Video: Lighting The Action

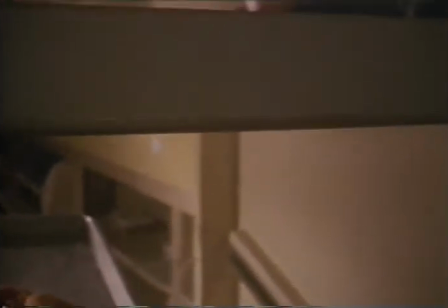(0:07)
this particular film is unique in that the short story that it's
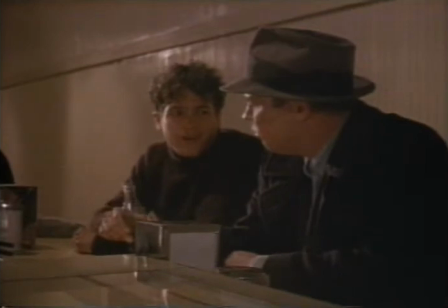(0:13)
derived from has specific references in it all the way through of the kind of lighting that exists.
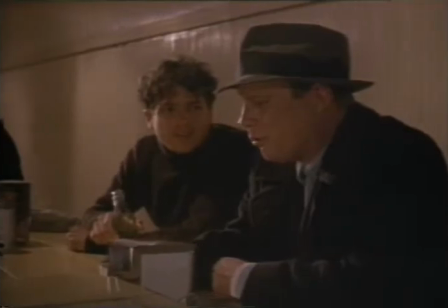(0:18)
And as the director of photography, my challenge then became doing that in a way that still made it
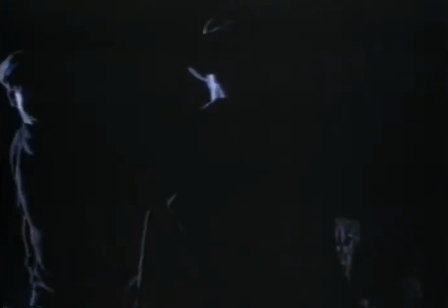(0:25)
photographable and still made it have some kind of a visual impact that was consistent with the story itself. Light comes in different colors, from the warm color of candle or firelight to the cool color of the noon sun.
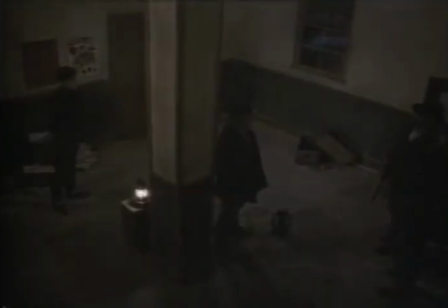(0:41)
The director of photography will naturally consider these color temperatures when he begins lighting the action.
Okay, we're ready over here. We close the first. Am I?
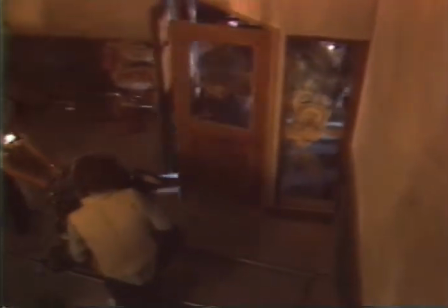(0:53)
In the spring of 1990, I worked as a sound man with a small film crew making an adaptation of John Steinbeck's short story, The Raid.
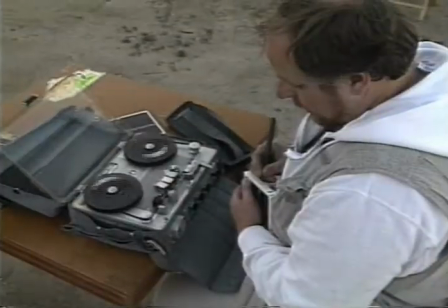(1:01)
That's me labeling the tape box.
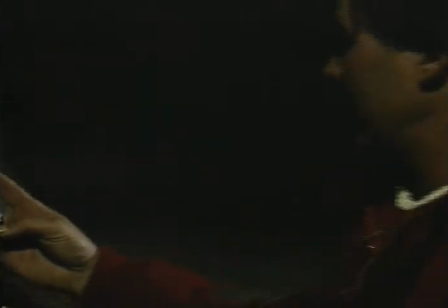(1:03)
The director of photography, or DP as he is known in filmmaker shorthand, is the crew member who is responsible for making the pictures.
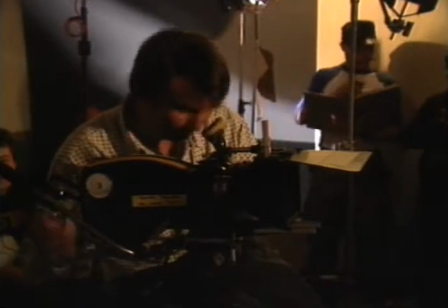(1:11)
Sound men have a front row seat to the filmmaking process, and over the years, I've had the opportunity to observe the director of photography at work.
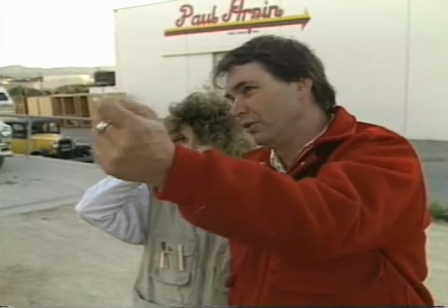(1:21)
Now, the very first thing that you do when you arrive at a location is to decide where the action is going to take place, and then you establish the camera position.
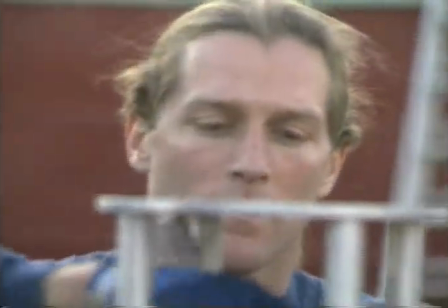(1:28)
Everything else revolves around that.
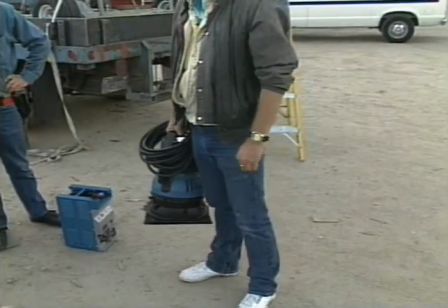(1:30)
In this case, we're having to imagine where the lights are going to be because we're setting up during the day and we're going to actually be shooting it at night.
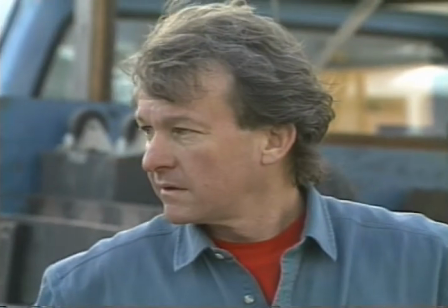(1:39)
The lighting is actually described by John Steinbeck as being from blue arc lights,
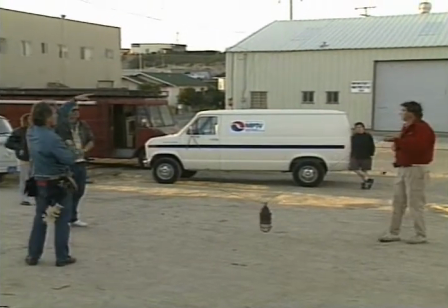(1:46)
and we used some fairly small units called HMIs that are very bright,
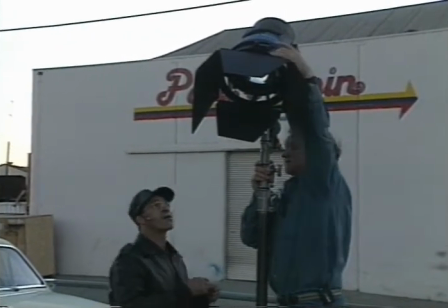(1:52)
and we really just used two lights in this whole scene with just a little bit of fill from the practical street light that we hung over the
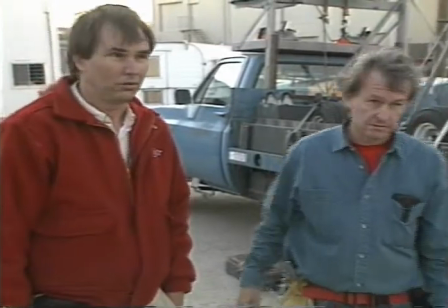(1:58)
actors. The gaffer discusses with the director of photography the exact positioning of the backlight and the key light.
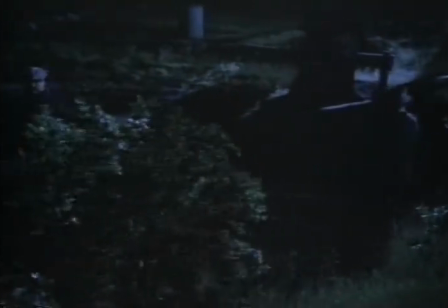(2:08)
Backlight separates people from the background. You get kind of a halo around them for separation.
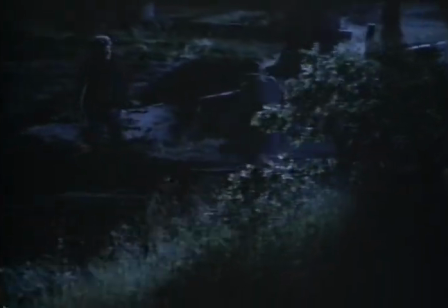(2:13)
It also creates a more dramatic, contrasty look. Key light is the main light that illuminates the actor.
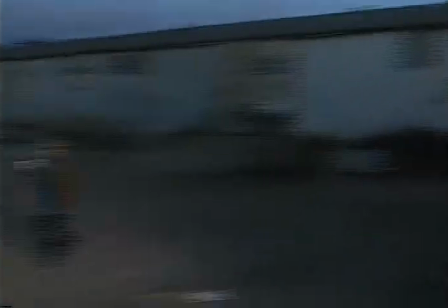(2:20)
I believe that there should be a logic to where the light's coming from.
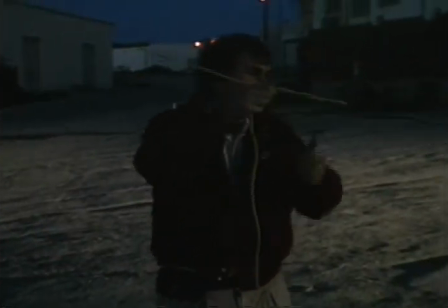(2:24)
I use a key light that's legitimized by an actual source in the scene,
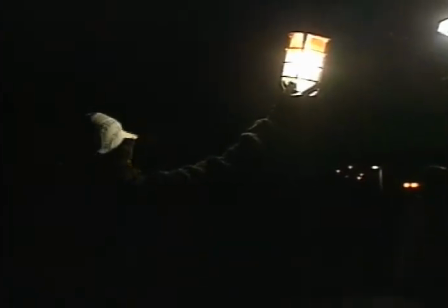(2:29)
whether it's a lantern or whether it's a street light or whatever, a car headlight.
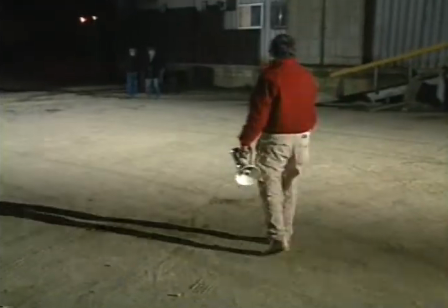(2:34)
The key light seems to be coming from that light source.
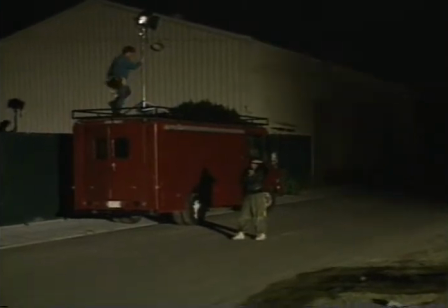(2:39)
One of the most difficult things about shooting at night is getting an exposure that looks like you want it to look.
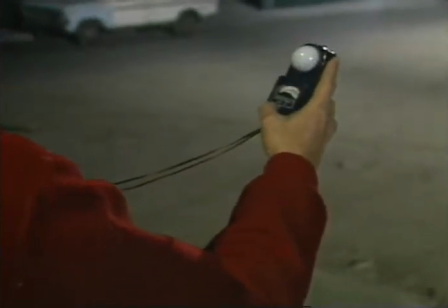(2:44) I'm gonna stop under here, Eric.
From the beginning, I had conceived of this film as being very contrasty and being very dark.
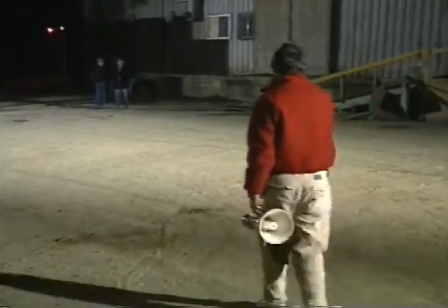(2:52)
By using backlight, you can get an exposure, you can get a brightness on the rim,
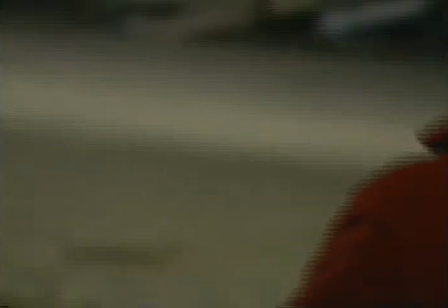(2:57)
but keep the front dark so that you still have the impression of darkness, but you still have bright highlights.
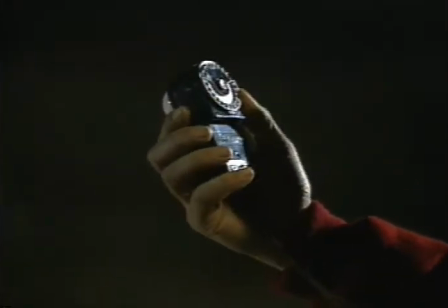(3:03)
I aim the incident exposure meter, which is an exposure meter that collects the light into a little sphere.
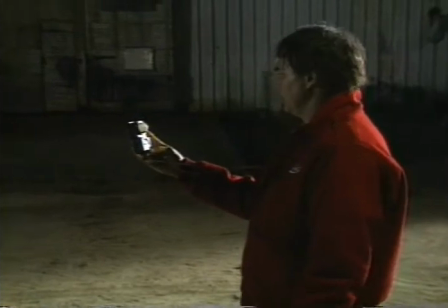(3:10)
And I aim that sphere directly at the light and get an exposure from that.
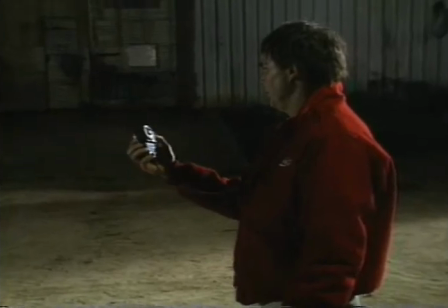(3:15)
Then I turn the sphere around and aim it toward the camera, which means that it's aiming away from the light.
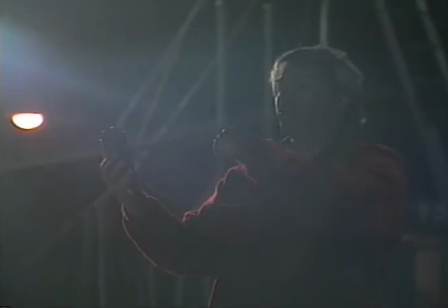(3:21)
And that's the dark side of the actor.
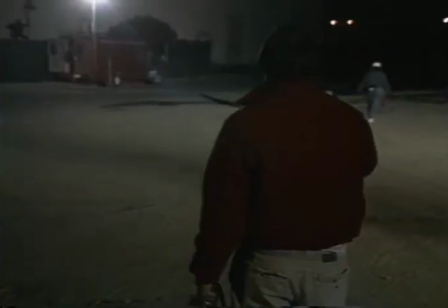(3:24)
And then I average, again, depending on experience, that exposure to create a look that looks dark and looks realistic for a night scene.
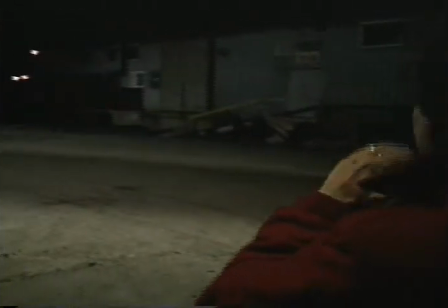(3:34)
I hate scenes that are photographed at night that are overly bright.
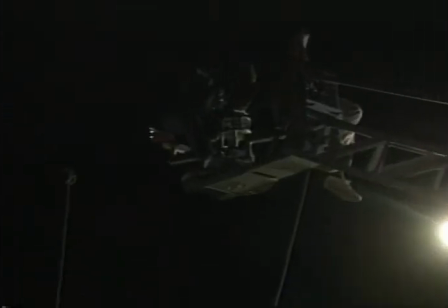(3:38)
Oh, by the way, I should add at this point that on this particular project, the director of photography also happens to be the director of the film.
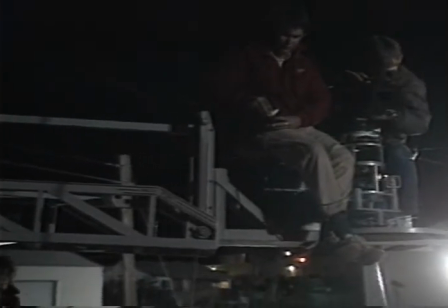(3:45) Roll sound. Speed. Roll camera.
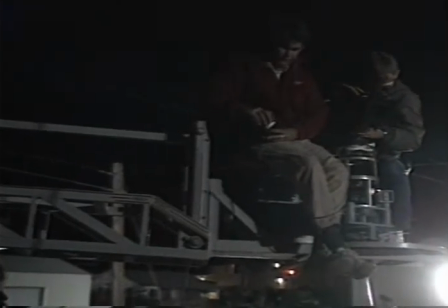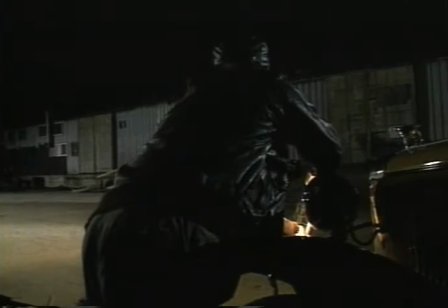(3:54) Mark it. T2, take
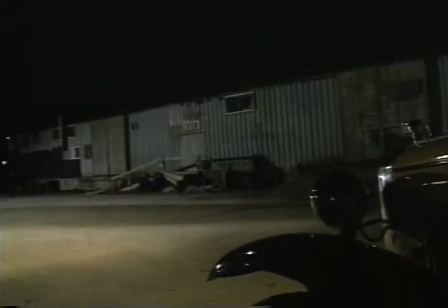(3:59) 5. Okay, start the car.
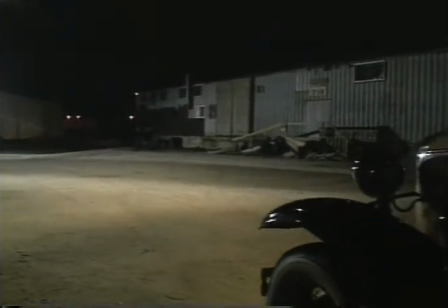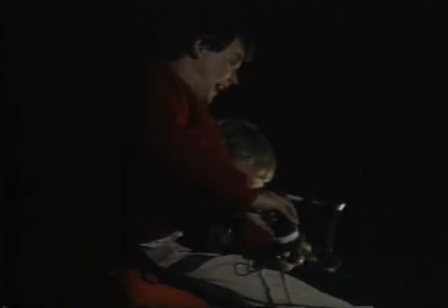(4:06) Action.